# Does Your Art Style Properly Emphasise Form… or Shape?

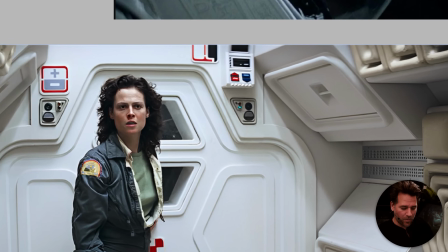Same thing here, even when we have quite an evenly sort of lit frame,
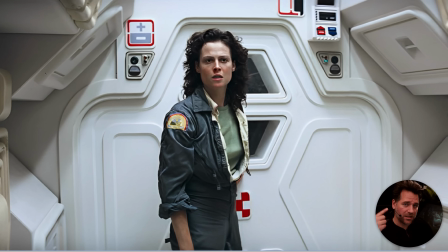there still is an ambiguity to a lot of these forms where your brain has to process and understand what's happening through the light and the dark. And that's kind of just a primary way here where you're able to sort of perceive what's going on through the lighting.
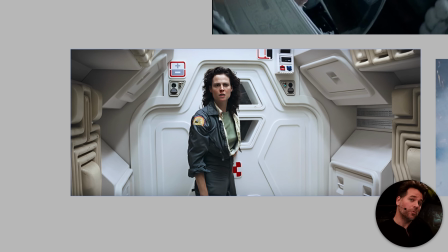Again, there's no hard delineation. Some images are really going to lean into needing lighting to understand.
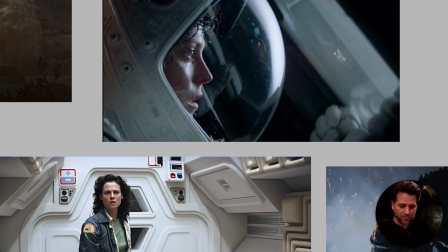Some are going to be in the middle. And some, like the Wes Anderson sort of shots, are really going to lean into, hey, this is mostly about shape.
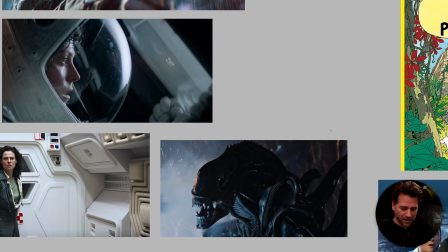Now, I think the interesting thing is that often I think, Alien is a good example of this, because
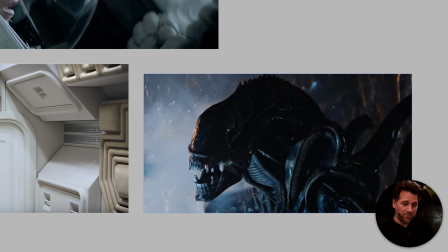often I think horror is linked to this concept of lights are off and we're perceiving the world through light and shadow. And in a similar way, film noir, where you're having to perceive what's going on. There's an ambiguity about film noir. Things are in light, things are in dark.
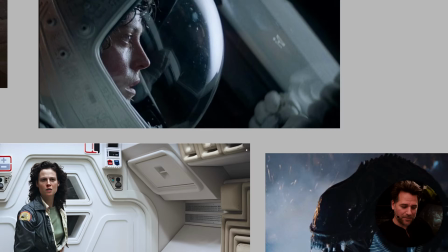You're having to understand what's happening. And this is a key thing you would find in Blade Runner, right?
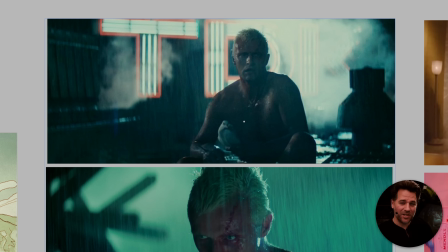Like, we're in the dark. We have this man in the darkness. We see shapes. He's blending into this shape over here. So this is occluded. We have contrast here, contrast there.
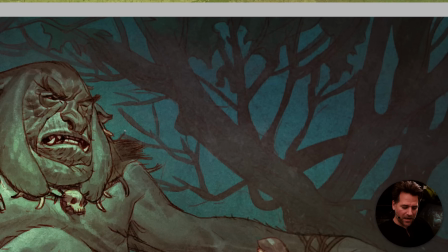So this sort of often brings up that idea that you have where you're in the darkness.
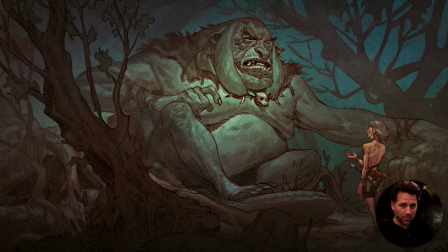You can't really tell what's going on. And you're using as much of your understanding of how the light is affecting the forms around you to pick one thing out from another. You can't see a red hat. You can't see a blue shirt.
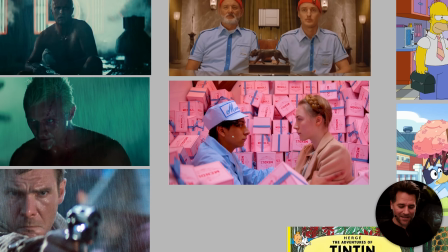All you can see is just light and dark and form.
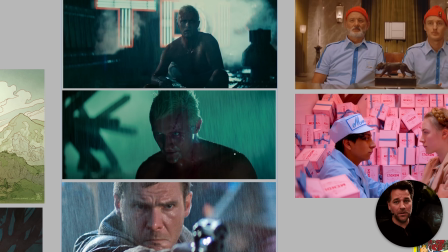And it's often that form that helps us understand things.
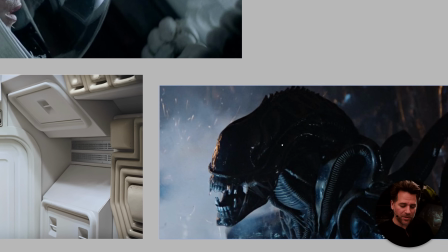This does, however, put us in this light or dark kind of slightly worried state.
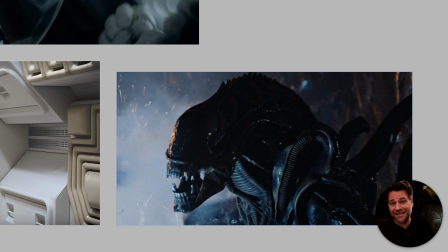And horror films need this frequently to really function, because often when you are a human and you're in the dark and you can't see what's going on, it is a little bit more stressful because you're not quite sure where you are. And we inherently have that fear of the dark because it challenges our perceptual systems.
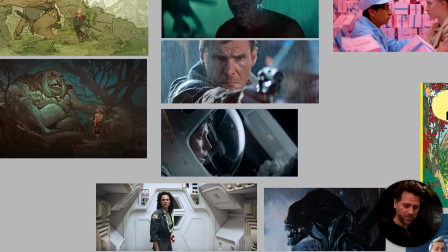And I think you can see this on a gradient, right, in terms of like stress and challenge for the viewer.
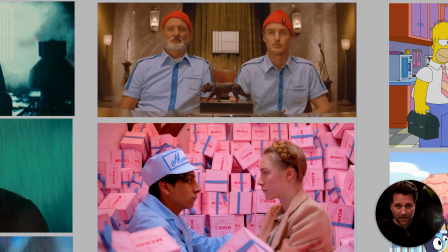Whereas these shots in, like, again, a classic sort of Wes Anderson film are very unchallenging to look at. It's very easy for us to see what's going on, to read the features read the faces.
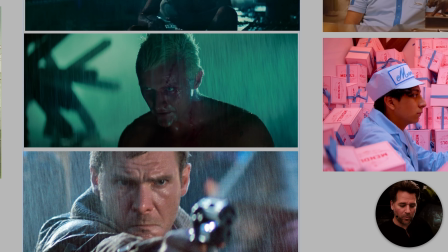We don't have to do the combination of understanding the form and the expression to figure out sort of what's going on.
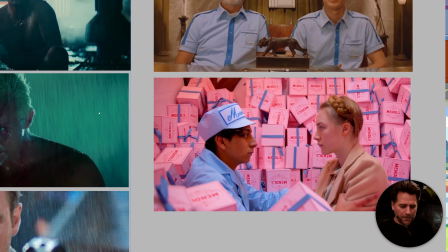So there's a lot of sort of interesting things here that we'll sort of unpack, but that's just a good breakdown of kind of what we're talking about here.
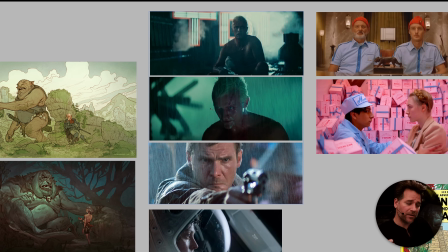Are the lights on? Are the lights off? Am I primarily having to understand the lighting within the scene to understand it? Or am I primarily sort of stepping back and I don't really need to understand the lighting too much?
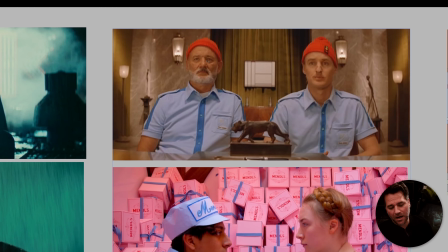I can just kind of look and say, oh, it's these two characters. They have these expressions. I'm just reading the story.
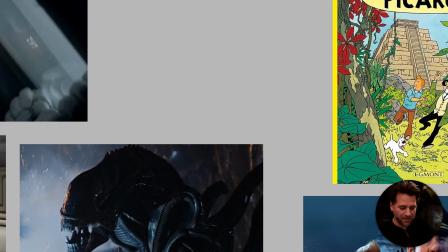I'm reading what's going on. Again, the extreme of that would be you're watching Ridley
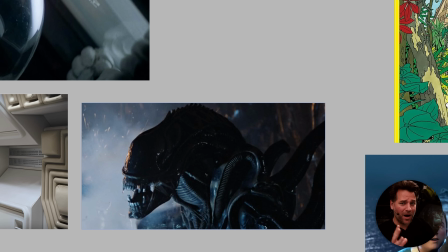Scott's Alien, and there is a writhing mass of pipes, / maybe it's an alien, / maybe it's steam. Who knows what's going on? I may die at any moment, and the only thing that's going to help me is me perceiving through form exactly whether or not that is something that is going to kill me.
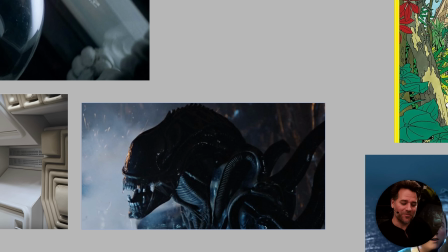So hopefully that sort of gives you a good sort of baseline understanding of how this can sort of affect things.
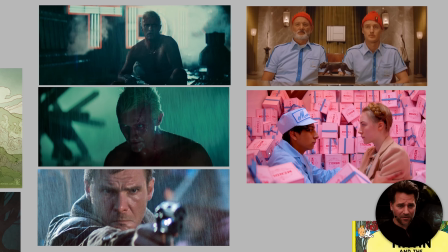And again, I think it's really interesting to look at how it does affect things with something as basic as cinema,
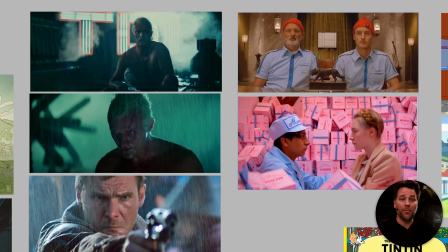where you would assume that it's going to be all a matter of sort of form and reality, etc.
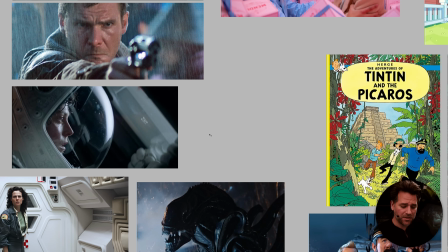So let's look at a couple more sort of examples and sort of see how this may play out across different elements of style.